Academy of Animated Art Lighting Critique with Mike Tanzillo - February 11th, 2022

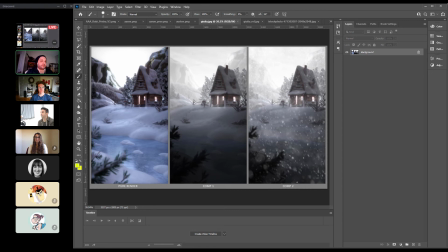24:45 The only thing, if it goes on a demo, I would just take off the words that say pure render comp 1 and comp 2. Oh yeah, I would just leave it as the final. Yeah. I think it's cool like to present it as this because you're like, Yeah.
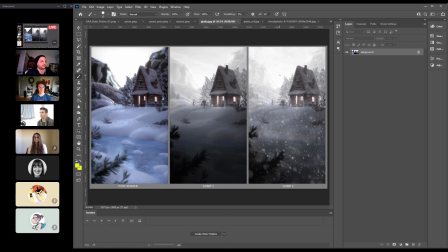24:59 And I think, because like this would be great on a comp demo, but or like to have to show all of it. But I just think like just show the image. The image itself looks great. Okay, what I was thinking was maybe putting this and you know the render I did for the challenge a few months ago.
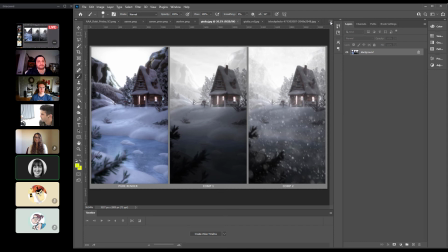25:19 Yeah. So the very pinky magic fantasy one, and maybe another one. Yeah. Another completely different mood. Do it, because these. I mean, both of those are such strong stories. Like, let's see if I can grab the other one pretty quickly here.
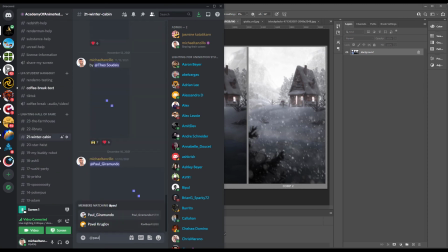25:39 Just so you guys can see.
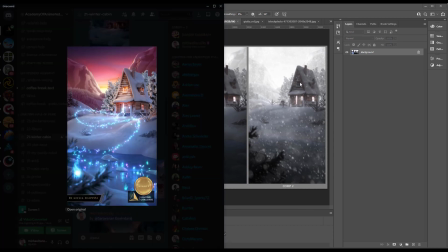25:43 Yeah. So like this is the other one. Like oh look at that. Look how well they pieced up together. Like how different are those?
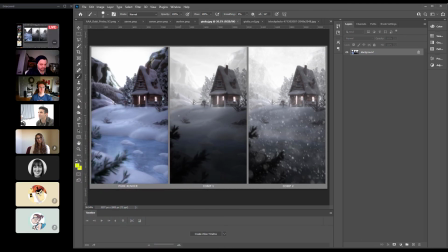25:50 I love it. Same assets, same everything. Yeah. If you could do a third one, I don't even know what would be more different. Like I don't know. Yeah, I'm trying to imagine. I don't know. They're pretty because these two are like at drastic ends. I don't know. Maybe it could just be like a normal day. Yeah, that's actually how I approach them.
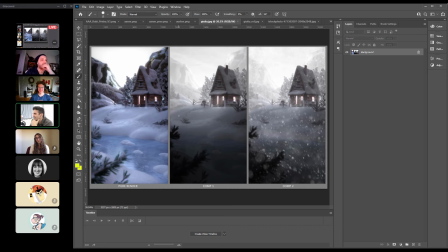26:07 Yeah. I think just a regular old sunny winter day would be like a pretty ho-hum relaxing thing would probably be good. All right, cool. Yeah, great. Yeah, nailed it.
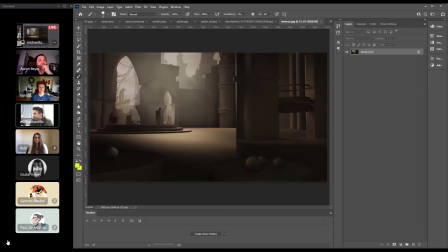26:20 All right. Thank you. All right, we got Kamran, and then we will do Keldon. So Kamran, I think, this is a really ambitious look at this one.
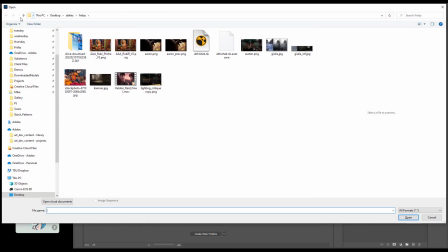26:31 Actually, let me pull in your reference one more time from I think it was yesterday.
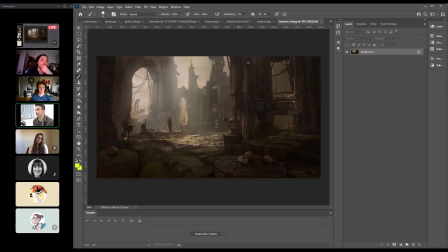26:40 So things that we were working on, again, here's the reference. I'm pulling the original.
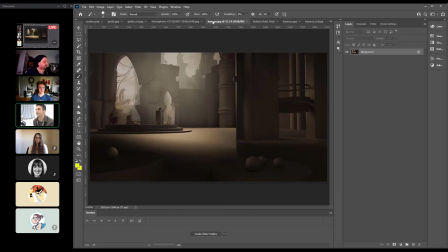26:50 Okay. Oh, never mind. I already marked it all up. So basically, we're trying to soften this edge. We're going to get some more rim light over here. And then the one thing that was working out really well from the reference was there's kind of like this haze that comes in
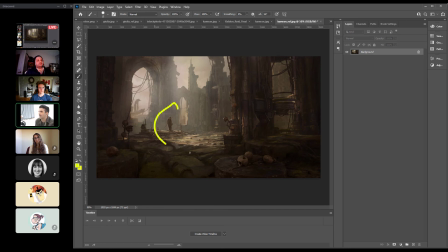27:03 through this window back here that drops behind our main character and allows the darker shapes of that to really pop forward.
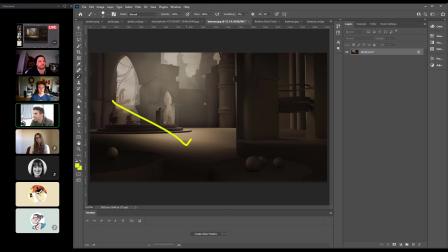27:09 I thought that was really smart. So you've got it. Like you've added a little bit of haze back there that allowed that shape to really stand out.
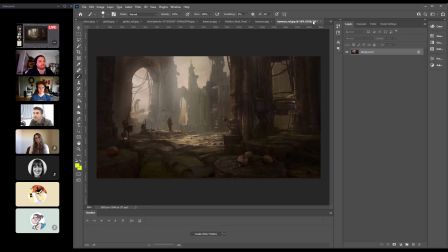27:16 I think like I was looking for some of these like a couple of these like brighter hits.
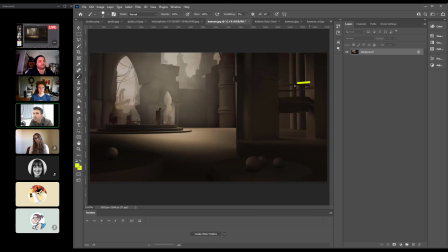27:23 I think calling it rim light might have been wrong, but that would be the only thing I would do. But that being said, the biggest thing about this assignment is we just like this is just a sanity. It's just a check to make sure that you're able to like look at an image, dissect it, and start to add the elements yourself as you see fit.
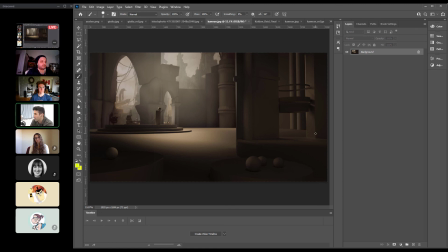27:41 And I think you've done that and exemplified that really well. So I don't want to make people hold up too long on this. I think you're ready to move on to the next thing because I think you're kind of you're nailing the color.
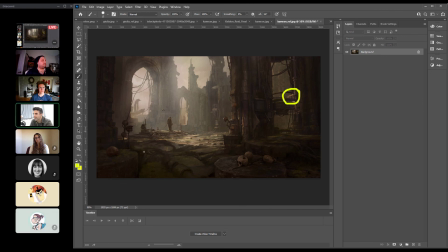27:54 You're getting a good sense of things. Like your value structure is right. It's just like at this point it would just be hitting notes on something that probably won't be on your reel. And just like getting used to that functionality. So I think it's really good. See.
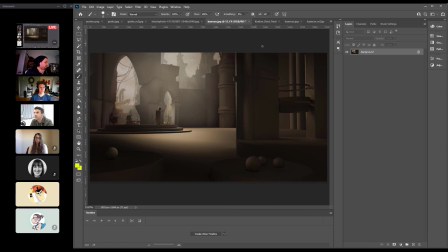28:11 Okay, thanks. Yeah, no problem. All right, Keldon, let's take a look at it.
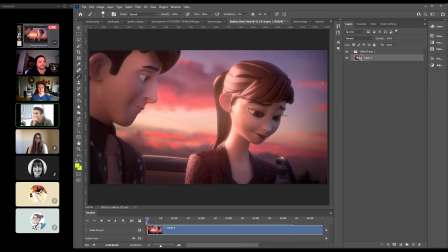28:20 Yeah, just that subtle large blue reflection on her eye there. Yeah, that like again, it was only because it was the first frame. If it like happened halfway through the shot, it would have been fine. But like it's just like just starting out on it, like you want that you want to make sure that you're getting that connection to the eyes.
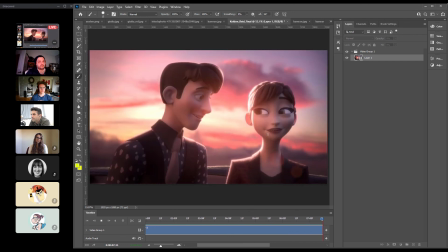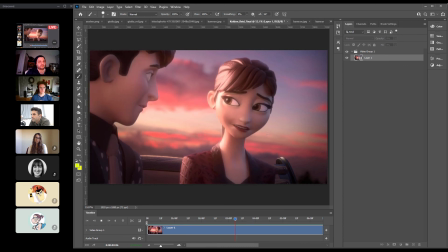28:43 Watch it through one more time.
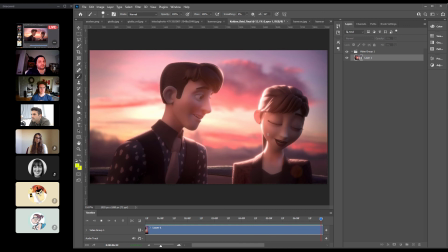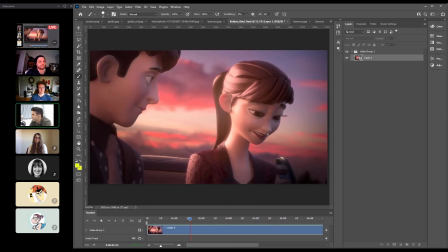28:50 All right. Does anyone have any notes?